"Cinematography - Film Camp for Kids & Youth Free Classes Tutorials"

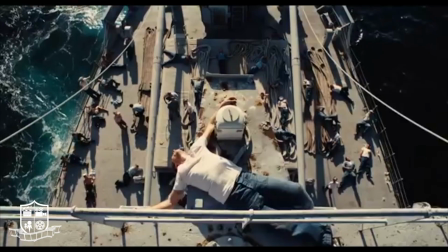1s
Cinematography is an art form.
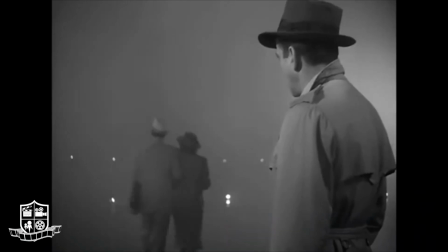4s
Every shot you see in any movie or TV show is carefully constructed to convey a certain emotion or feeling.
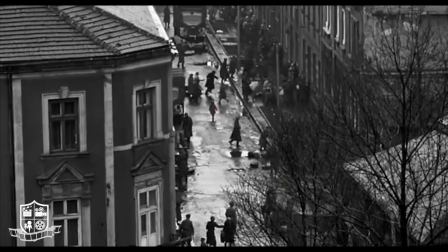12s
The way each shot plays off of the next helps us form stories in our mind and draws the eye to what the director intends us to see.
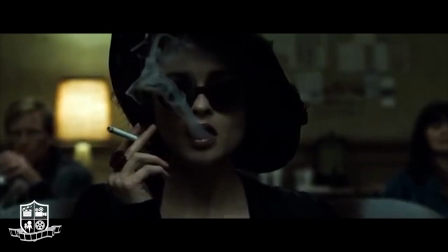21s
Today we're going to cover basic shots that you need to know while making movies of your own. The establishing shot.
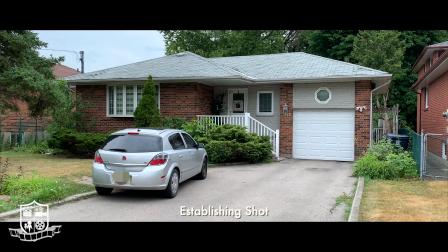27s
This lets the audience know where they are and what type of world they're in. It sets us up mentally for what kind of world we are about to experience in the film.
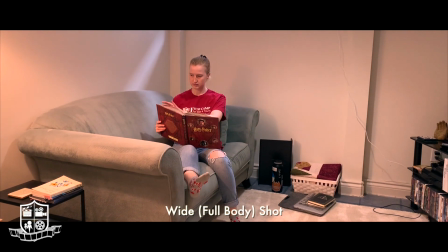35s
The wide or full body shot. This is used when you want to see everything from your subject's head to their toe and a bit of the world around them.
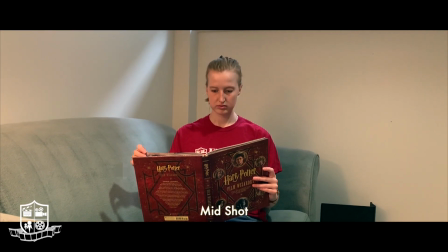44s
The mid shot. How I'm framed right now actually is a perfect example of a mid shot.
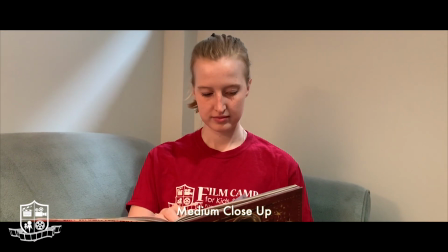48s
It's kind of this part of your arm up. A medium close-up. This is most commonly used when a character is talking.
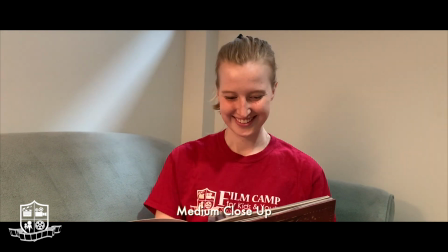55s
You want to see the subject's shoulders and up with a little bit of headroom on top.
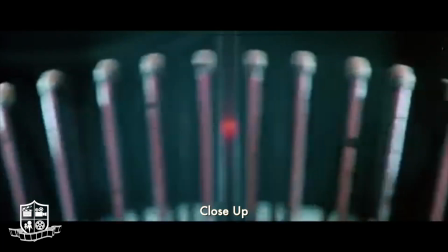60s
A close-up. Close-ups are often used to show us specific features of a subject.
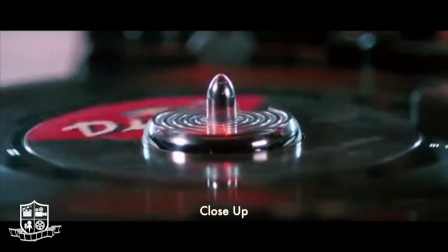66s
For example, it could be text on a book, it could be a close-up of a hand grabbing an item,
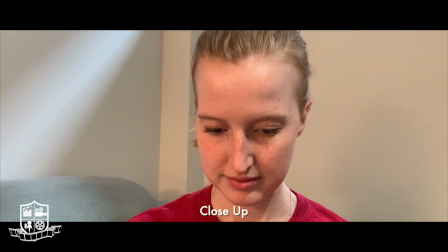71s
or it could be a close-up of a character's face to show a certain type of expression or emotion that that character is experiencing. Extreme close-up. That's when you really want to see expression, such as surprise, fear, shock, anger, frustration.
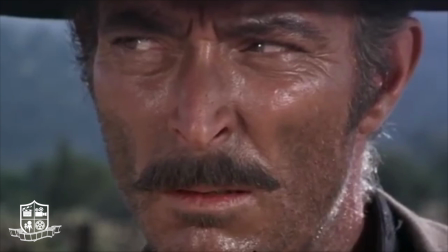87s
A classic example of this is the good and the bad and the ugly when they're all staring each other down. Yeah, that scene.
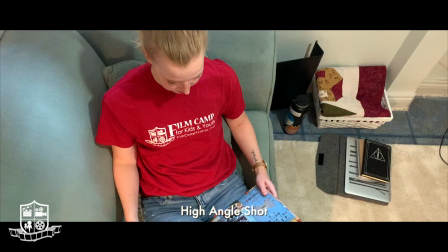93s
The high angle shot. This is often used to convey a sense of powerlessness. When the camera is placed at a high angle, this gives the impression that the subject is maybe weak, inferior, small.
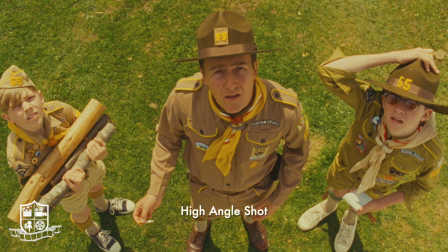105s
You often see this in movies like Home Alone or Harry Potter when it's a child star and they're in a world of adults looking down on them.
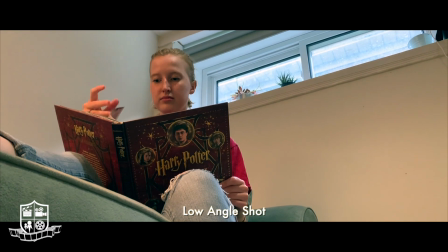112s
Low angle shot, or the hero shot. It's where you position the camera on the ground looking up, and it gives your subject almost a superhero kind of vibe.
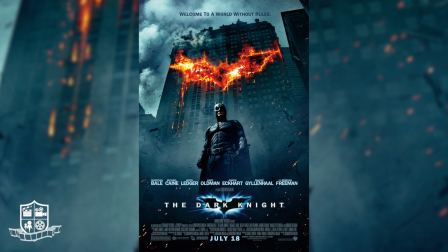121s
For example, the poster of the movie The Dark Knight. Batman looks larger than life and bigger than he actually is because of where the camera is positioned. And it's a great way to show your subject as someone of great power or something of stature. The over-the-shoulder shot.
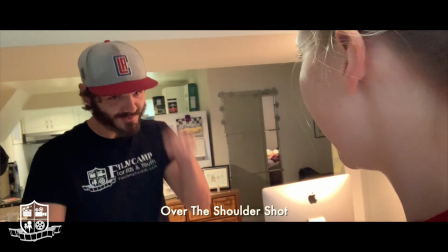135s
Whenever characters are having dialogue in a movie or TV show, this is one of the most common ways that this is shot. You always want to remember, though, to shoot over the opposite shoulder.
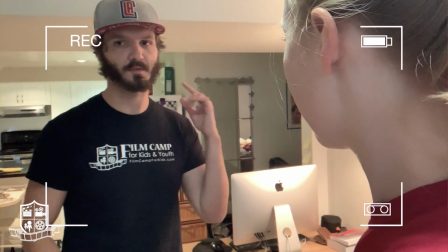144s
The camera would be positioned over my shoulder here, looking this way, and then when I film the reverse of that, it would be over your opposite subject's shoulder, looking this way.
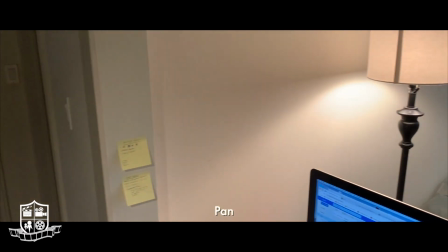153s
The last two shots I'm going to talk about are a pan, which is simply pushing your camera over to reveal new subjects that weren't previously there,
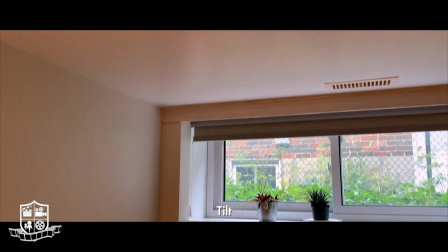161s
and a tilt, which is the same thing except you're starting from either the ceiling or the floor and panning up or down.
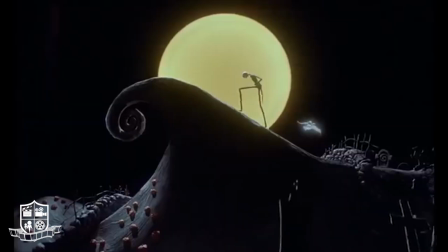168s
With all these basic shots and how to do them under your belt, you're ready to go off and make your movie.